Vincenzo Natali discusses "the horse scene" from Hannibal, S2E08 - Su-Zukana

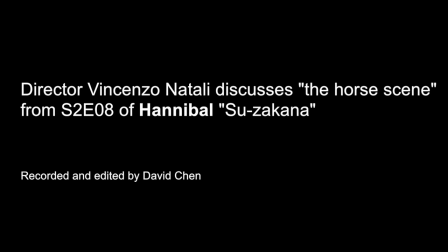(0:00)
Hi, this is Vincenzo Natale with David Chen, and I'm here to talk about that horse scene from Hannibal Season 2, Episode 8.
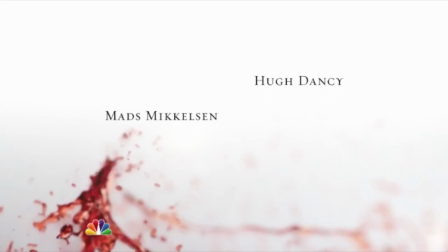(0:08)
You know, when you're directing for television, it's not like making a movie where you are entirely in control of the material.
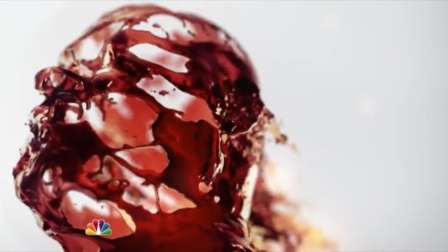(0:17)
I mean, I'm just handed a script, and I have no idea what the content of the script was going to be.
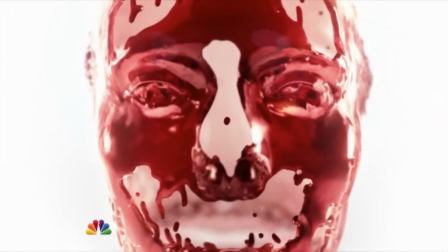(0:22)
I was just fortunate enough to get this magnificently written episode. I mean, the writing on the show is so beautiful and poetic. And I think what I love about Hannibal, most of all, just as a viewer, is the way it marries the grotesque and the beautiful,
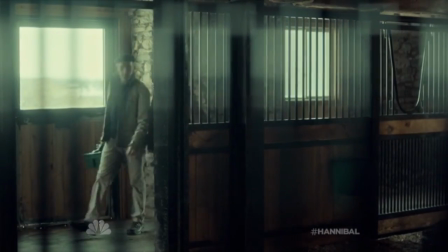(0:37)
the sweet and the sour. It makes for a very delicious meal. Let me tell you, putting a girl on a horse is not that easy.
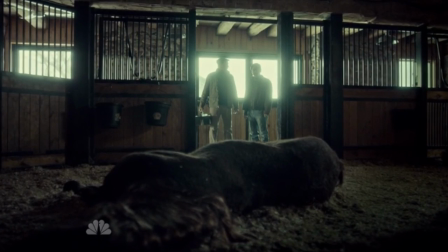(0:46)
There is a lot of engineering involved, not the least of which is we had to get a girl who would be willing to go inside a horse with a lot of liquid and a respirator.
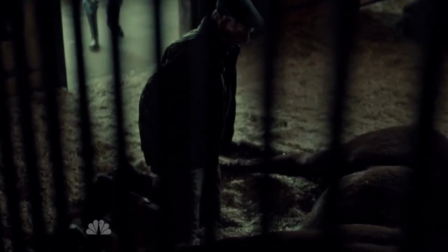(0:54)
In terms of putting the girl on the horse, the first thing to do was to actually build a horse because we couldn't use a real horse for obvious reasons.
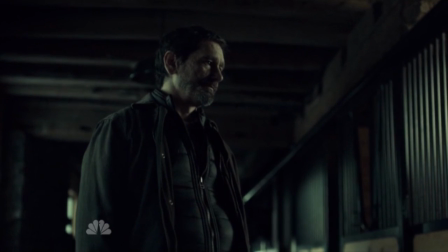(1:03)
And there's a makeup effects artist named Francois Desjeney in Toronto who does all of Hannibal's work.
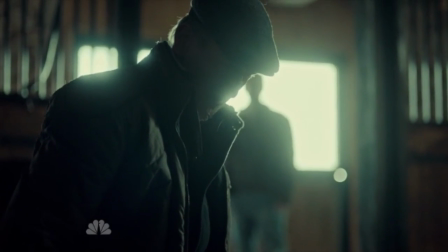(1:10)
And he built a horse from scratch, basically, which is a pretty amazing feat given the time schedule for that kind of thing.
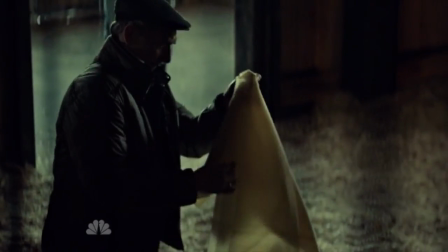(1:19)
And essentially he built a zipper into the belly of the horse.
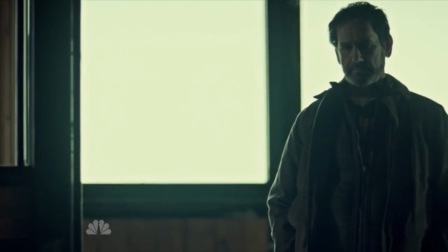(1:23)
So when the veterinarian is cutting open these stitches, he's actually unzipping the prosthetic.
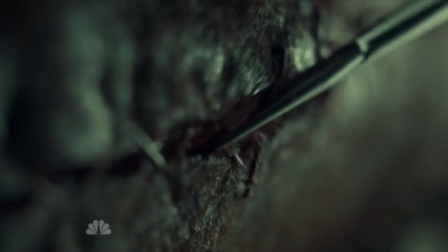(1:29)
And then the girl just flopped out. Actually, the most challenging aspect of the scene was hiding her breasts.
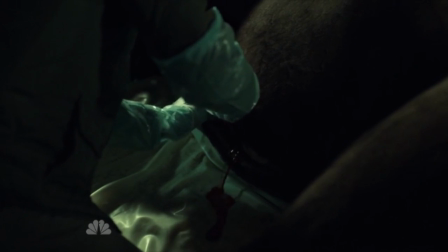(1:34)
This being a network show, we couldn't – the worst thing you could possibly show is a nipple.
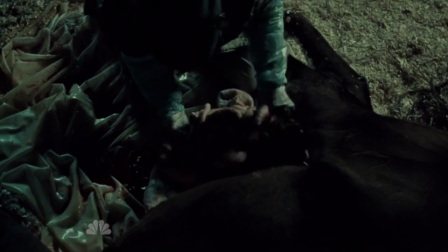(1:39)
I mean, there's no problem cutting open somebody's chest or, you know, murdering somebody in any number of repulsive ways.
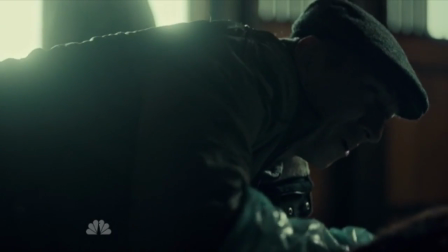(1:47)
But nipples are absolutely verboten.
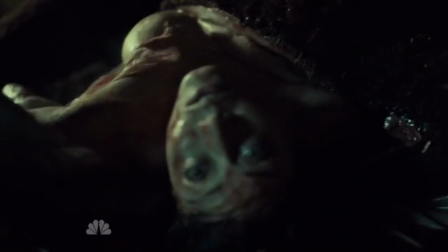(1:49)
Um, so we had, uh, if you watch the scene, you'll see there's a very carefully placed piece of, um, I don't know what you call it, a birthing sack.
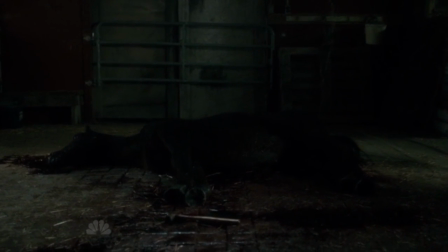(1:58)
The obscure is the offending piece of anatomy. So for the second horse birth, in fact, um, I didn't feel like I actually needed to see the person come out of the horse.
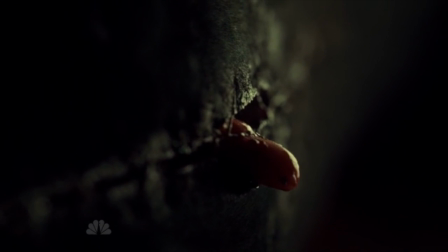(2:07)
There was a, we're a little bit concerned that it might be like, um, Jim Carrey and Ace Ventura. So we, you know, we didn't want it to be funny.
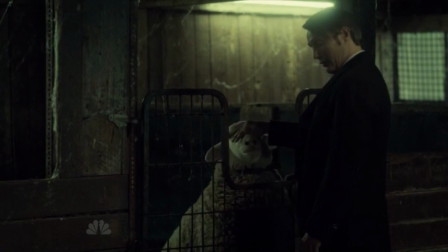(2:14)
Um, we just wanted it to be weird and grotesque. so you only really see his hand come out and um actually some of those shots are are
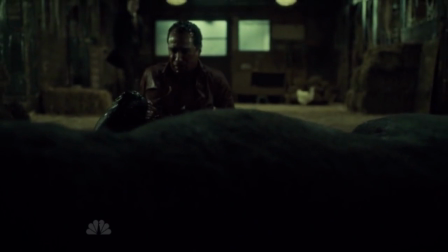(2:23)
done um by a very excellent second unit director who does all the close-up work so it's not entirely my work i can't take full credit
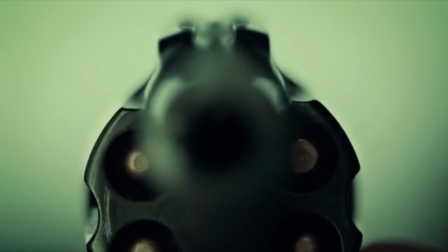(2:31)
for it so when i first read the scene um of the girl and the horse i thought this would be uh a lot of fun because i've never put a girl on a
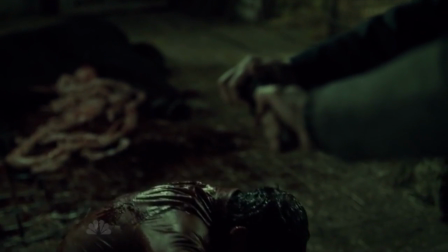(2:38)
horse before and uh i mean it's a brilliant conceit from uh brian fuller and his writing team um it's like
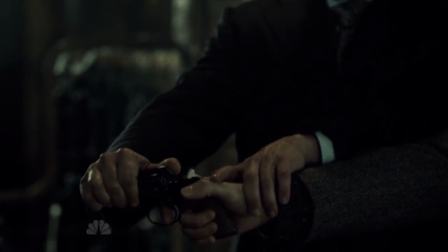(2:46)
a russian matryoshka doll and then it actually reflects back on the
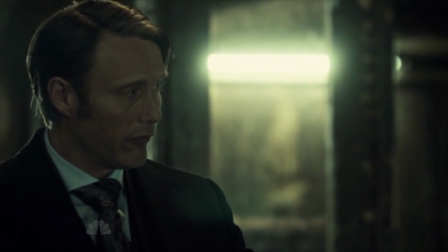(2:51)
a story because um in a sense uh will graham is in a cocoon
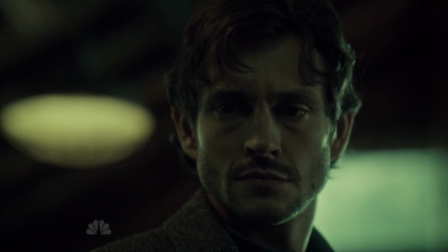(2:56)
and hannibal is slowly transforming him or believes he's transforming him into something
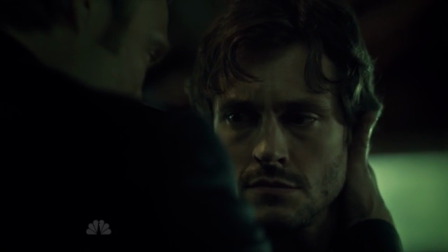(3:00)
it's a really cool scene because it's shocking and horrific uh and grotesque and kind of
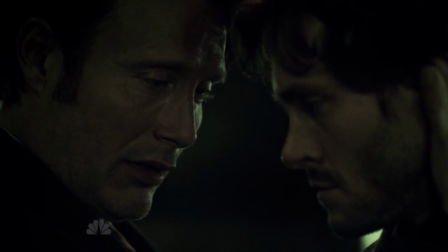(3:05)
beautiful and at the same time it sort of a holds up a mirror to the the larger story arc of the series This
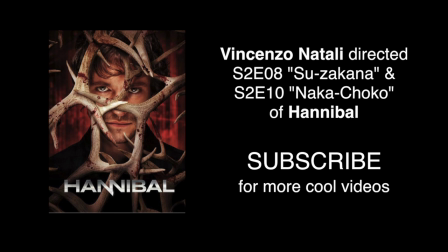(3:12)
is Vincenzo Natale and I directed episode 8 and 10 of season 2 of Hannibal.